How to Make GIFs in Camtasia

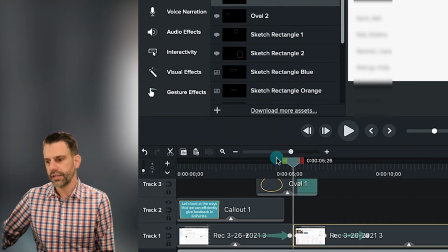I'm going to click Control T to cut. Command T on my Mac actually.
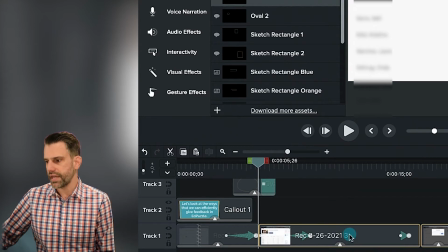I'm going to move everything to the right of that space over about a second or so, just a little bit.
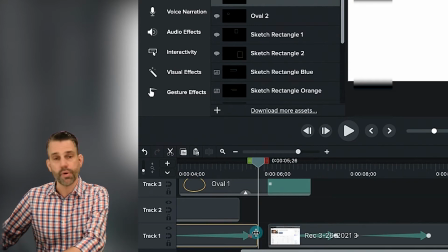And I'm going to zoom in there, and I'm going to drag this frame. Remember, I hold down Option and drag, and that's going to freeze that on my screen a little bit longer.
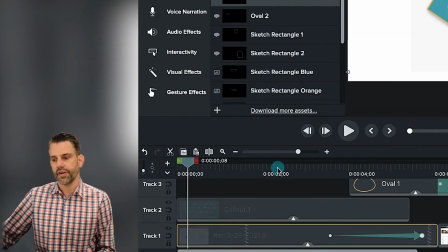Let's see how the oval looks now.
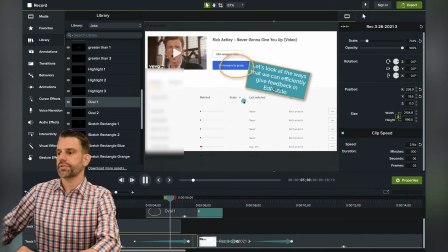That looked really good. I could tell what was happening there. I'm really happy with how that looks. Okay, so now I'm going to go through and show the 3 ways to grade.
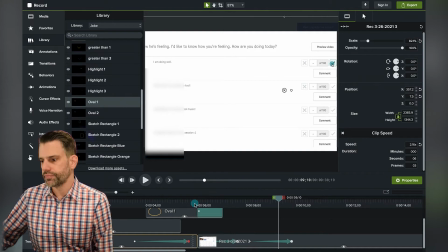It zooms in over here. So one way is this check mark over there. Okay, so right about here, I'm going to tell them we're going to use the check mark at this point.
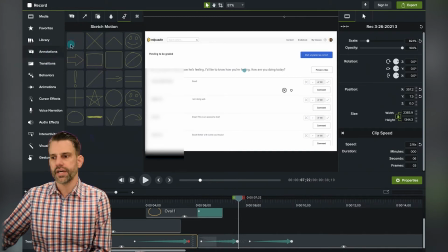So I want to use an arrow here to do that. Again, inside of Annotations, in the callouts, there's an arrow right there. I could change styles and pick a different style. I have my own personal arrow that I like to use under Library. I'll use arrow 2 here since I used the blue before.
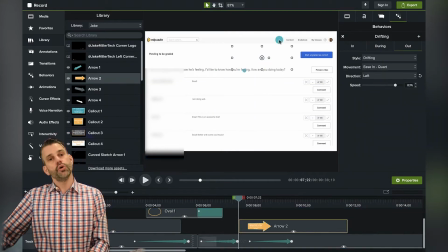So I'll drag it into where I want it to be. Again, it shows the box, but it doesn't show it because it's got to come onto the screen.
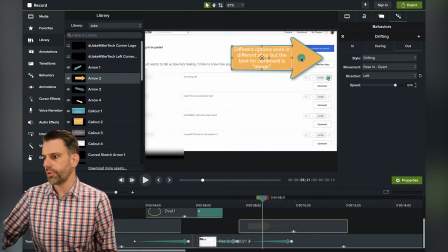So let's play it so it goes on. Okay, so I want it to point right to there. So I'll say
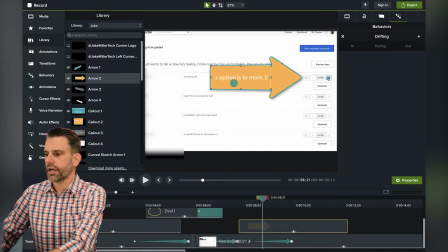one option is to mark things correct or incorrect using the check mark or X. Okay, got a typo in there. Okay, I'm gonna make that text a little bit bigger there.
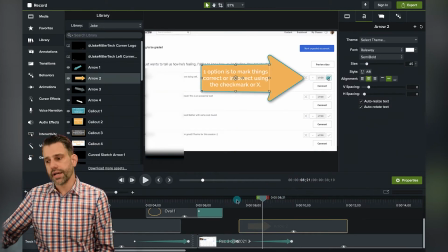Okay, now again, I want to make sure that the viewer has time to read this before things start happening.
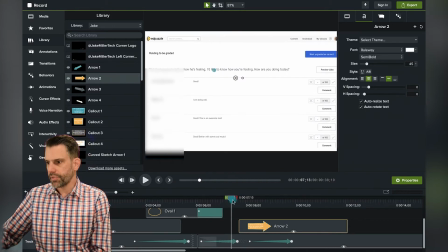So let's see, actually, it could probably start way back here. One option is to mark things correct or incorrect using the check mark or the X. I think that actually worked out okay because I clicked it a few times in there. It just went away too soon. So let's drag it out and see how that looks.
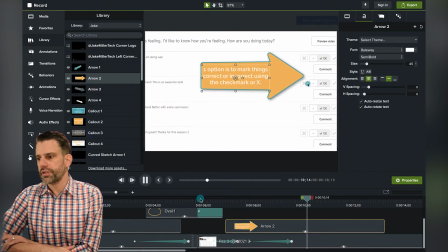One option is to mark things correct or incorrect using the check mark or the X. I think that looked okay.
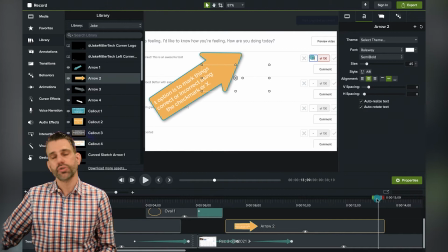Okay. Now, there was me doing the second thing. The second thing was me typing in a score. Okay, so right here, I want to draw their attention to me typing in a score. So let's pull this back a little bit. I'm going to bring in another arrow and have it go right to there.
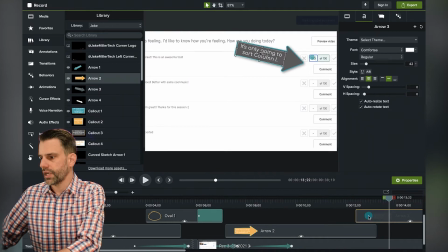Let's see. Okay, have it come in a little bit sooner so that it lines up with me doing it. And I'm going to say another option is typing in a numerical value.
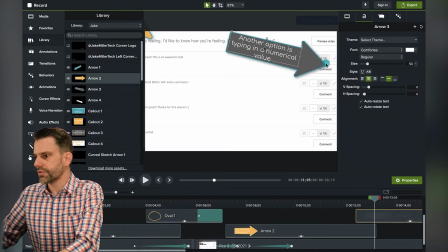Again, I'm going to make that a little bit bigger so it's easier to read on screen. Maybe I'm going to point this one up so it's coming from the center.
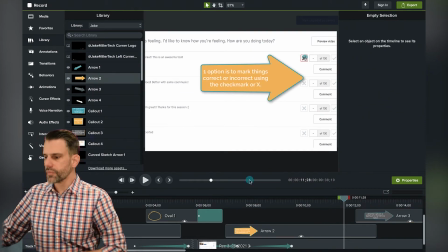Okay, let's check it out. I'm going to go back to before that animation actually. One option is to mark things correct or incorrect using the check mark or X. Another option is typing in a numerical value.
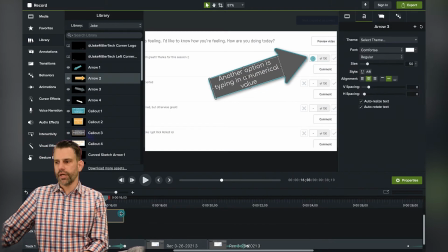Okay, so now I'm switching over to commenting. So let's pull this out a little bit. Let's see how that looked with the check mark again, or the number value.
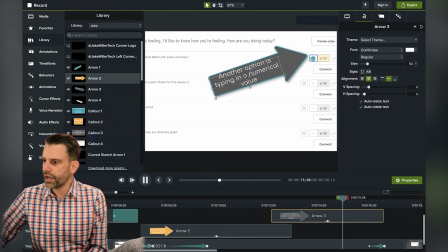Another option is typing in a numerical value. Okay, that was good.
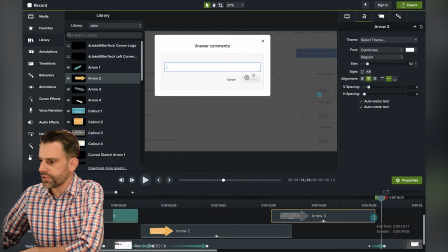Okay, so I'm going to get that off the screen a little bit sooner so that now I can bring in something about the comment.
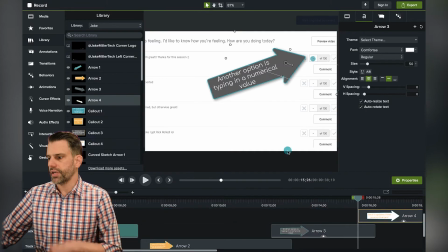Okay, so I'm going to bring in a different arrow and have it point right to there. So let's check it out. Whoa, that's big.
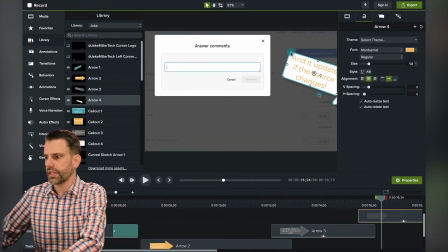Okay, let's make that arrow a little bit smaller.
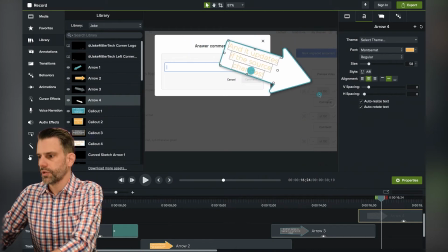Okay, make that text a little bit smaller so it matches the rest of it.
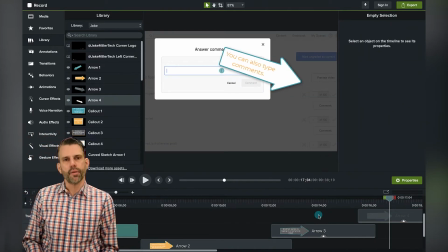Now, I clicked on the comment button so fast there that we couldn't even see it happen.
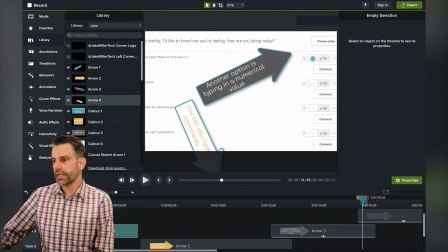So this again is a time where I'm going to add in a pause. So right here, as I switch down to the comments, I want it to freeze on that screen for a second.
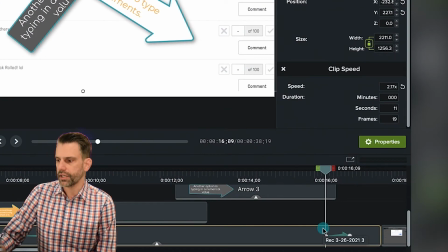So I'm going to click right here. I'm going to click Control T or Command T on my Mac to cut it.
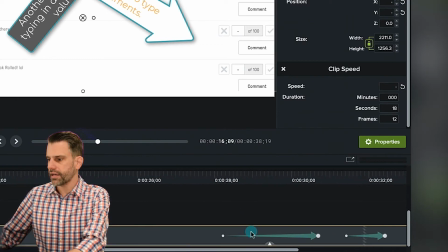I'm going to come over here to the end. I'm going to move everything on this track forward by about a second, and I'll watch the total time.
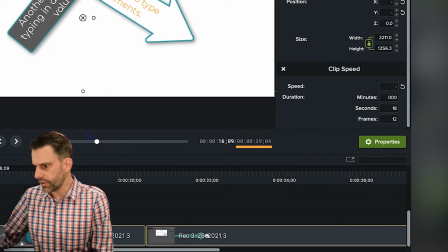See, it's at 38:19. Let's go to a little bit past 39. That should be good.
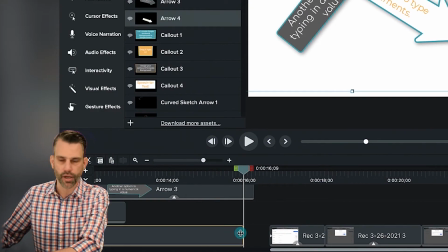And then I'm going to hold down Option on a Mac or probably Alt on a PC, drag it out to freeze that frame.
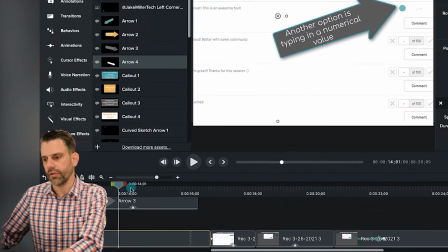Let's see how it looks now.